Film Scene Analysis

All right, so you should have used these links. So now you should have the YouTube video and you should also have the text version.
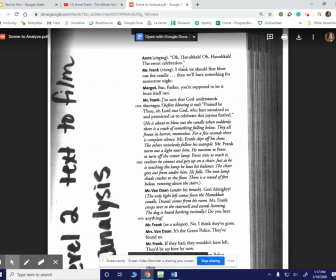8s
So if we look at how the scene starts off right around here, Mr. Frank says, I'm sure that God understands shortages.
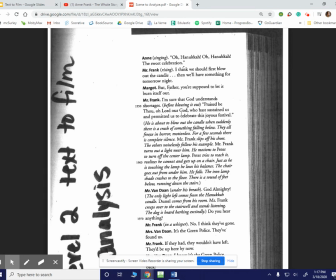17s
Praise be thou, O Lord our God, who has sustained us and permitted us to celebrate this joyous festival. And then we have the stage directions. He's about to blow out the candle when suddenly there's a crash of something falling below. They all freeze in horror, motionless. For a few seconds, there is complete silence.
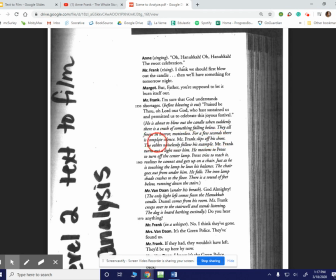34s
Mr. Frank slips off his shoes. The others noiselessly follow his example. Mr. Frank turns out a light near him. He motions to Peter to turn off the center lamp. Okay. As Peter tries to reach it, he realizes he cannot.
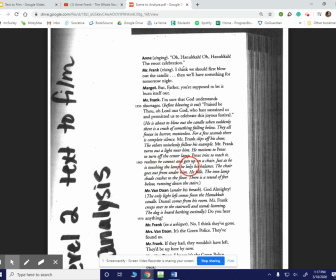49s
He gets up on a chair. Just as he is touching the lamp, he loses his balance. The chair goes out from under him. He falls. The iron lampshade crashes to the floor. There is a sound of feet below running down the stairs.
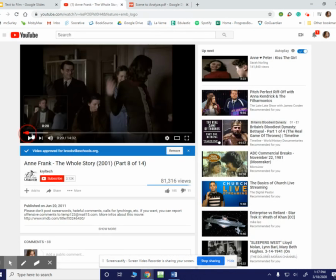61s
So that's how our scene starts. So you're going to take your toggle here and go to about 5:25. Okay, I want you to watch this scene. I'm not going to record the whole thing because it won't record sound.
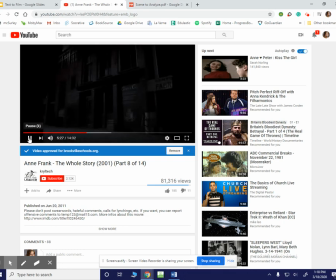75s
But as you are watching this scene, I really want you to pay attention to all of those text film things.
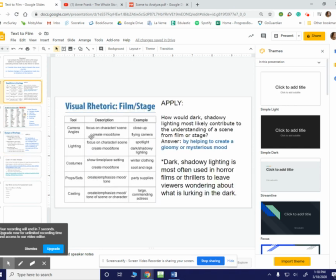82s
Think about visual rhetoric, lighting, camera lens,
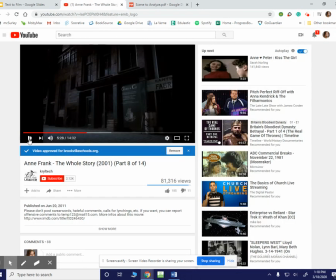87s
um, all of that good stuff, and pay really close attention to how that creates the tension in the scene. Think about the suspense. Look at the zoom in there with the hand, right?
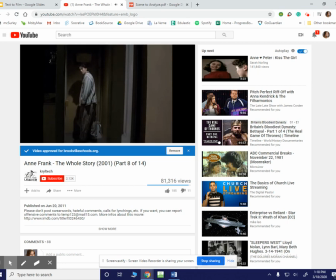102s
We've got things are normal with Peter, but then he hears something, right?
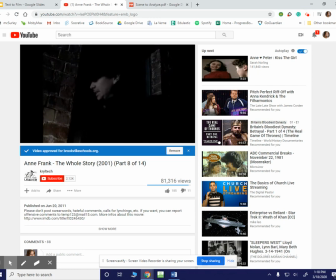107s
So notice what's already happening is different. How the film is introducing the thief coming in.
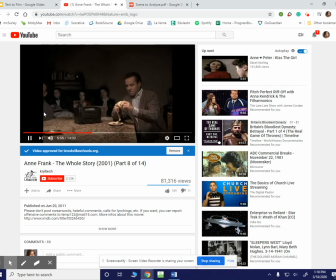115s
It's a lot different. They're not, the scene is much different here. So Peter comes to get Mr. Frank, right? As we zoom through here, look at how the camera lens is,
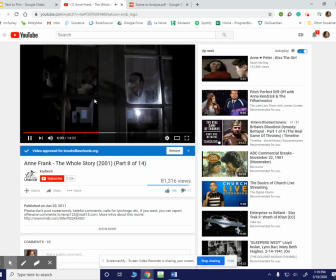131s
we are seeing the characters very fearfully walking down. They're going into the secret annex. In the play, they never, or sorry, not the secret annex of the warehouse. In the play, they never went down to the warehouse. So this is a difference that the director decided to make.
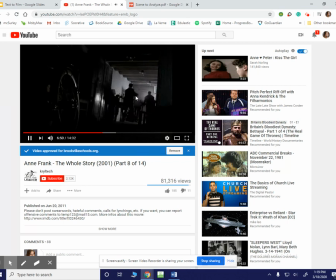151s
And you can think about, why are they doing that? We have darkness. Okay, really, we have intensity here because the characters are actually down in the warehouse with the thief, which is much, much different.
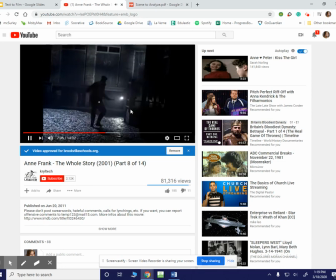165s
Okay, as the thief is running away, we have an SS officer that sees the thief.
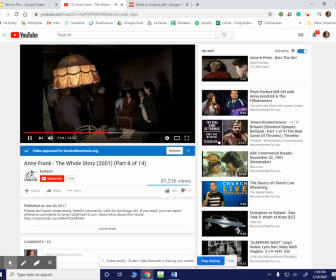174s
That's different from the play. So you can notice that the directors added a lot of theatrical versions in here.
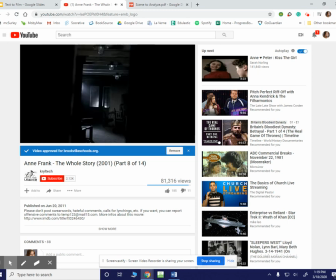183s
Again, pay attention to the shadows and the lighting, how that's creating tension. Think about the camera view here. Look at how they're all huddled around the candle.
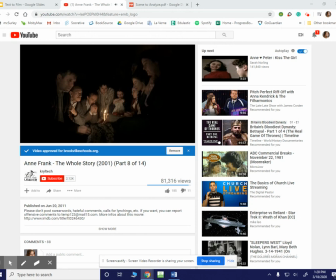198s
That single candle flame is really illuminating their fear of those hiding in the secret annex while they wait to see if this officer is going to discover them.
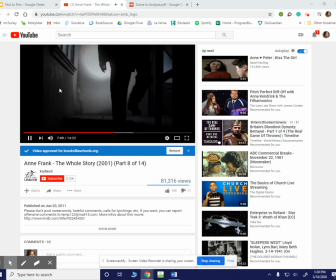210s
Okay. And then it's going to go back to the SS officer.
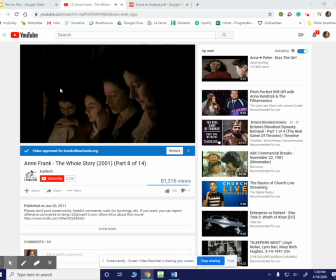215s
Again, that single flashlight is creating mysterious shadows and reflections. So we can really see how that visual rhetoric, look at that, is coming into play. So these are things we really want to think about when we're analyzing scenes. See how it's a panoramic view, all the characters are huddled around.
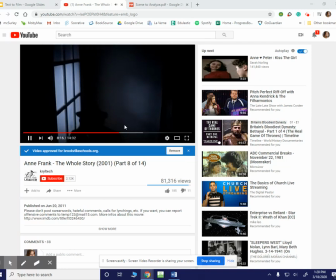236s
I want to make sure I cover all the questions on your level 2. Now, here the scene ends.